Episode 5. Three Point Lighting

I'm Matt and this is another illuminating episode of the shirtless apprentice today we're gonna cover three-point lighting it's one of the more basic things that you learn when you start shooting podcasts it's a quick easy way to light a subject right now obviously I'm not lit in this episode we're gonna focus on lighting our subject, Russell.
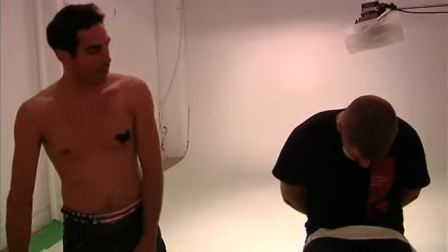He's a little bound up at the moment. Anyway, we're going to start with the key light, which is going to be your main light. That's going to be back over here straight ahead of the subject.
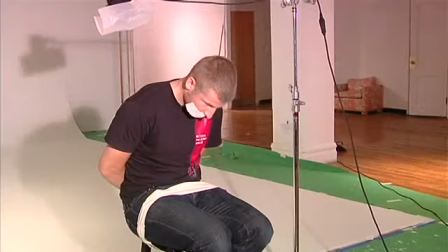So if you take a look at the subject, when you turn the key light on, it's going to provide most of your light for the shoot.
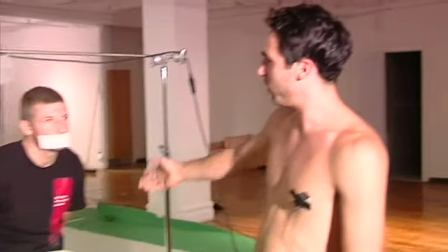So you can kind of see, if you can see where the shadow is on his face, the shadow is on the opposite side of the key light. So what you use for that is you use a fill light. Fill light is usually about 75% two-thirds of the strength of the key light.
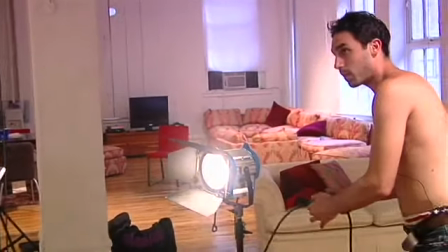So if we watch now what the fill light is going to do, the fill light now is going to be a little lower than the key and
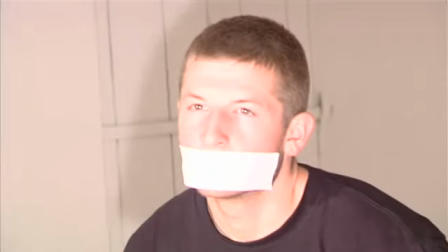it's going to fill in some of those shadows without making any more shadows on the other side of his face.
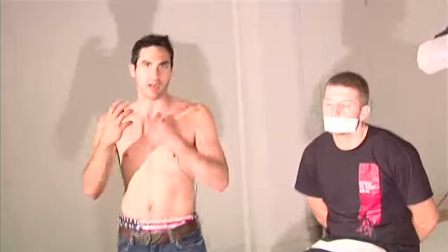And although there is still some shadow, you want some kind of drama to the lighting.
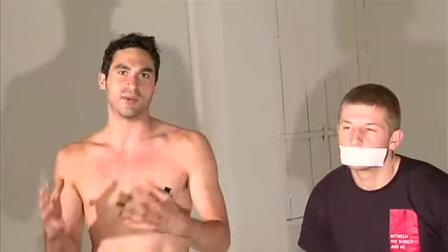You don't need it perfectly flat, but it's just going to take away that total contrast of light and dark.
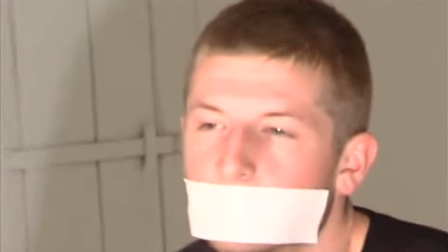Also what's very important is the angle, the relationship between the key light and the
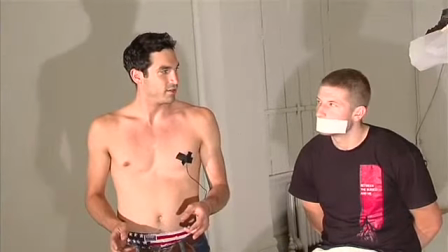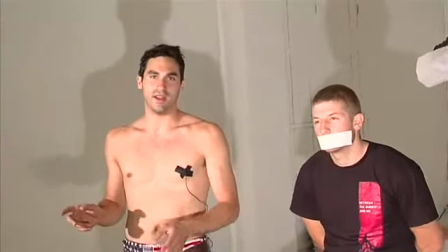what's very important is the relationship between the key light and the fill light.
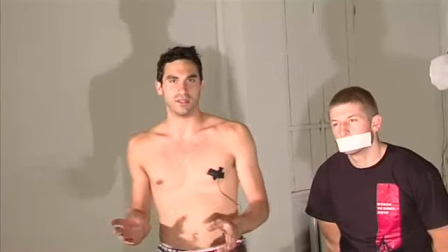The side fill light is going to be, you know, at about kind of at a 45 degree angle to the opposite side of the key light. The key light should be a little bit off from where the camera is on the other side of the fill. So opposite sides of the camera, the fill light and the key light.
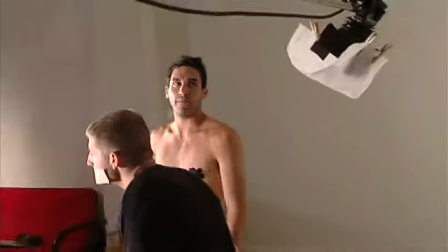The last thing you're going to want to do is you're going to want to position a backlight. What a backlight is going to do, a backlight is going to provide that pop.
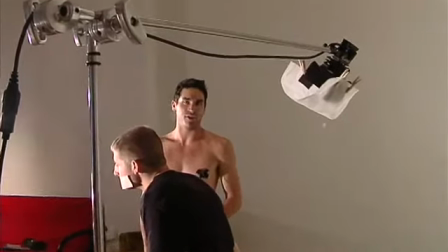It's going to make them kind of stand out off the background a little bit. If you're shooting them in front of a green screen, it'll take whatever green is on their shoulder that would normally cause a problem keying.
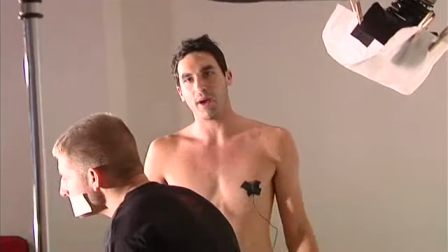It's going to kill that. It's going to put some light on it. Proper way to set the backlight is to work on it while it's down low.
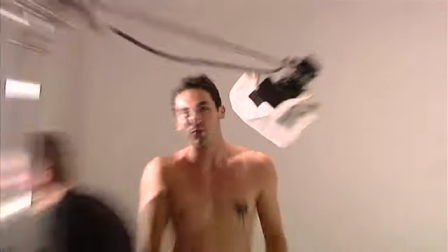A lot of people put the light up and they're reaching for it and usually causes a lot of extra work that you don't need.
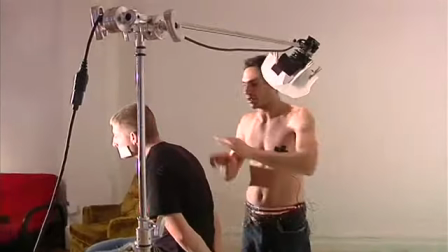On this key light here I have a little bit of diffusion on it because I want the light spread across his back and his head.
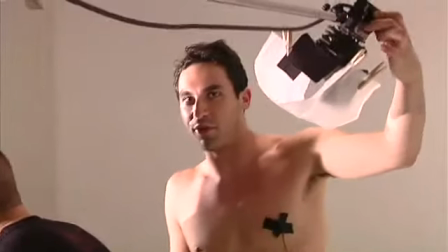I don't want any spots on him. Also, I have the light flooded all the way and that's just the same thing.
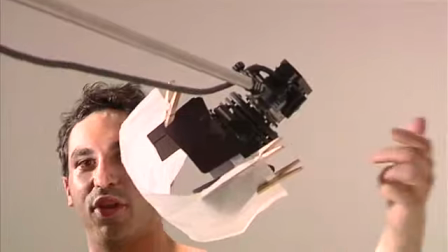You want a diffused light. So I have it flooded, there's a knob on there to flood it.
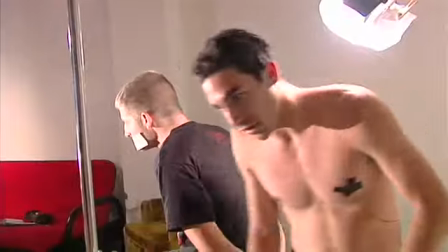We're going to turn it on, and then I'm just going to raise it up as needed.
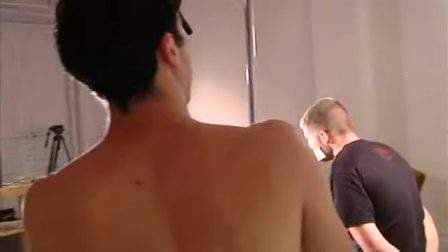You want it kind of above him and behind him directly,
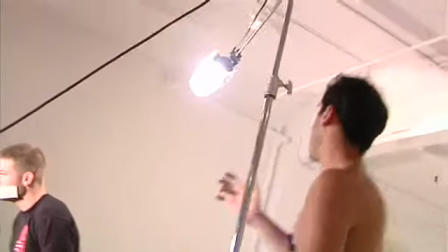and if you can see that this key light is providing a nice light on the back of his head,
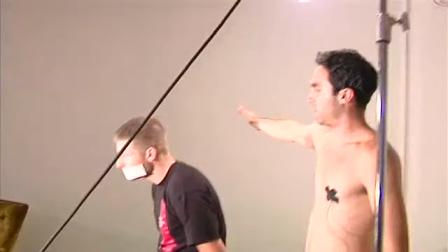give you that nice pop.
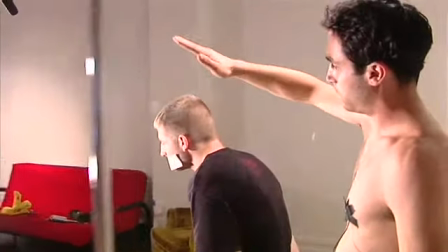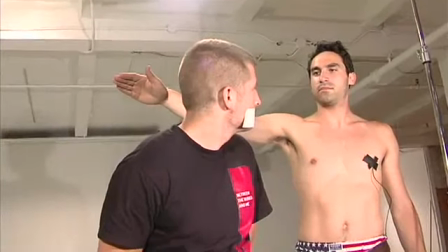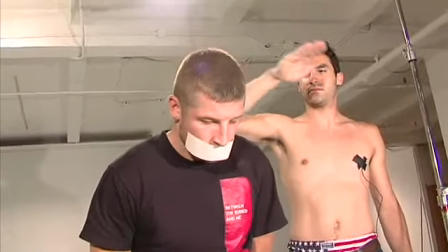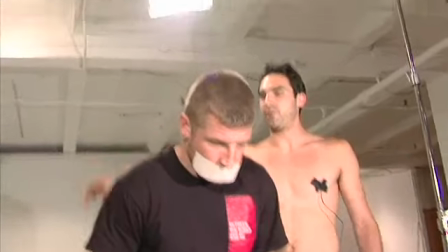And that's going to give you that nice pop right there. It puts a little light in their hair, a little light on the side of their shoulders, and for a sit-down interview it gives it a nice look.
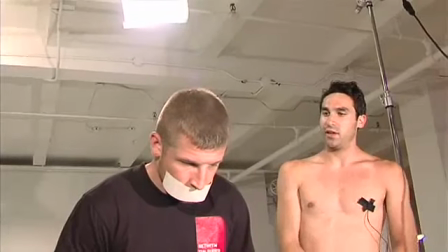People want to pay attention to what they have to say. And that's the basics of three-point lighting.
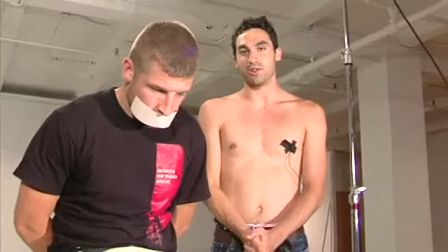This has been another illuminating episode of The Shirtless Apprentice. I'm Matt.